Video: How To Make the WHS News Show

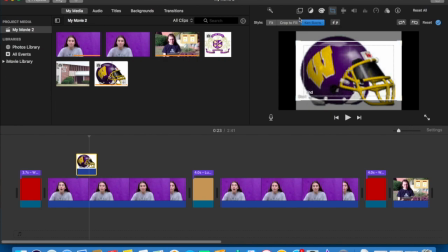264s
It always goes automatically to the Ken Burns effect. So we will do crop to fit. And then you will go to the little picture little squares, and you click on picture in picture.
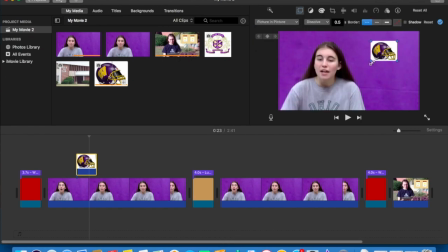275s
This will give you the option to then drop the picture within the picture, so picture in picture.
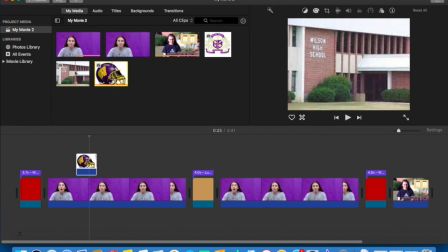280s
This is really nice because then it kind of enhances what you're talking about. So if you're talking about Wilson football, you drop the football helmet in there.
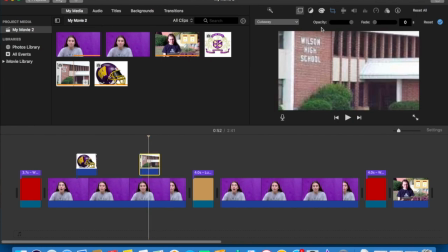287s
You will add pictures of people we are talking about. It really just makes it pop and a little bit more interesting.
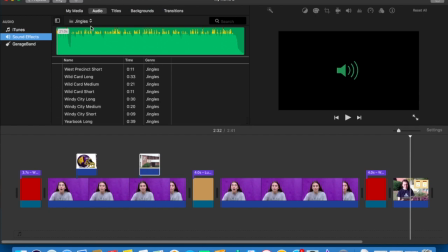297s
Adding music to the project is a really fun way to make the show really engaging. So within each transition, we will add music.
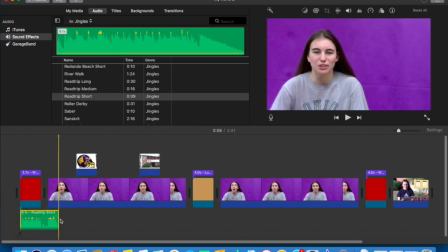307s
So you go to audio and you just have a wide bank of copyright-free music that you can use to put into the news show.
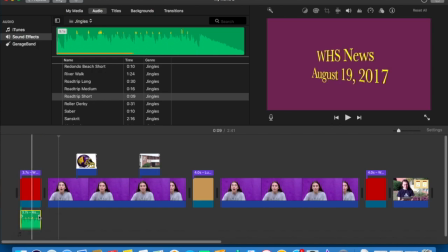315s
you can then there's little tiny little balls at the beginning and the end of the clip,
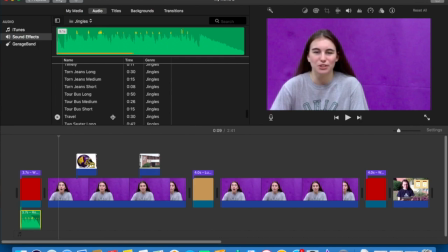322s
and that you drag it to kind of fade in and out, so it doesn't just kind of abruptly end. You can fade it out as it's coming to the close of that clip that you want, and right into the transition of the news show.
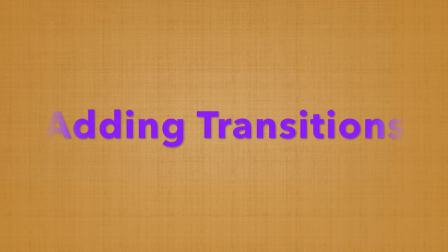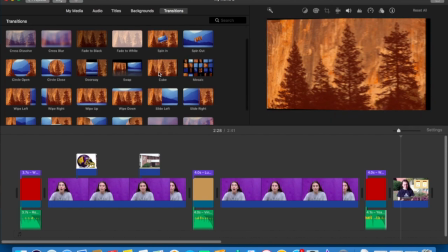345s
Transitions are kind of a fun way to make the news show a little bit more professional and kind of flow from clip to clip.
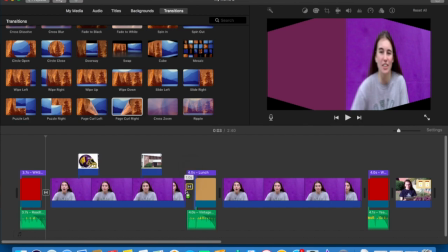351s
It's nice because then you have, a fun little way to transition from the opening slides to the videos itself.
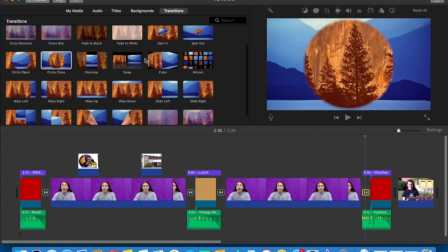359s
It's really simple to use. Again, all it is just a drag and drop. You take whatever transition you want and you drag it in between the clips.
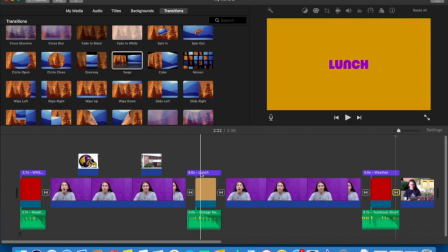367s
There's these little black bars in between the clips,
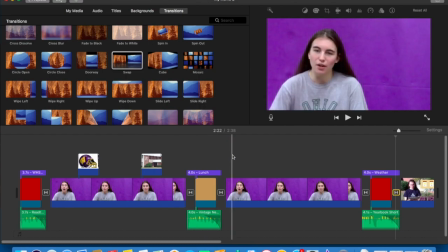372s
and that's kind of the space that you will drag it to where you want the transition to go.
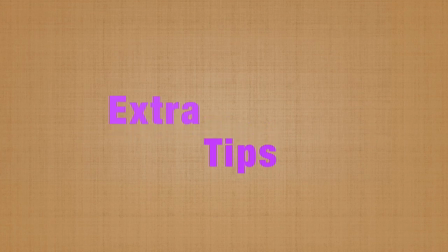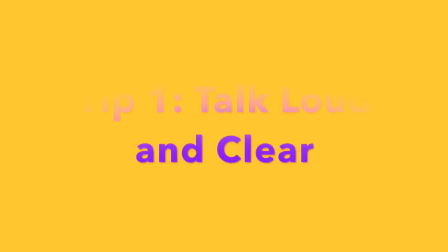386s
Tip 1 is to talk loud and clear. The anchors need to really make sure that they talk extra loud and very clear. The camera that we use has a built-in mic, so it will pick up, one, it'll pick up extra background noise,
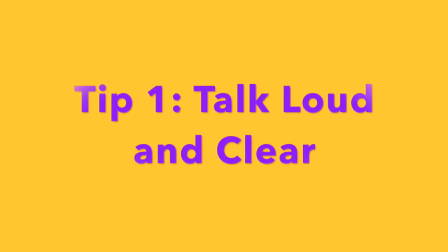400s
and two, it will the distance between the person and the camera is a little bit further. So one, you want to make sure you are quiet around the camera, and two, you want to make sure that the anchor talks loud and clear. It's easier to bring a clip audio down than it is to raise the audio.
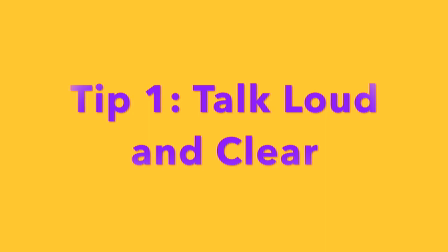418s
One good way is making sure you're aware of the background noise. In the library, it's easier to control, but when you go out to like the commons area or the hallway, there's extra noise, and you've got to be very careful about that.
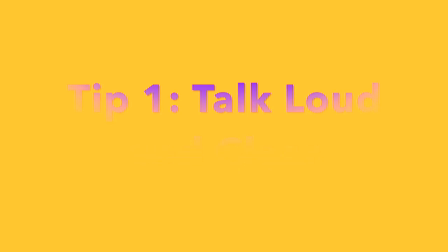431s
Also, if you go outside, it can get really windy and it'll make funky noises in the camera. So just be aware of the extra noise that is around you. Tip 2 is what I call the 1/3 rule. So when you are filming with a camera, you want to make sure that the anchor is in 1/3 of the camera frame. So you will have this extra small space to the side. This way it will give you enough space to put a drop down, but also you don't want the anchor to be center focus. It just makes it a little bit more clean and look a little bit more professional, and gives you that extra room to add things to the side.
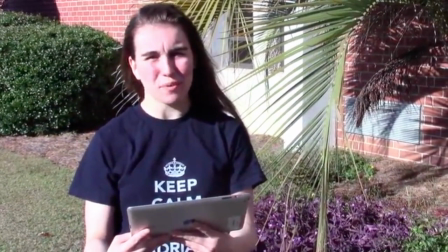475s
Tip 3, you want to make sure you pay attention to where you're filming. Here's an example of a clip that wasn't so great. So as you can see, we were outside filming the weather segment, and I'm kind of facing directly in the sun, which is causing me to squint.
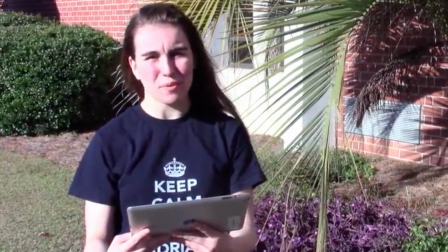490s
So it doesn't look very professional. Also, you want to make sure that the background is not super busy. It's better to film on just a nice solid brick wall, where there's no extra movement in the background, because that can get kind of distracting.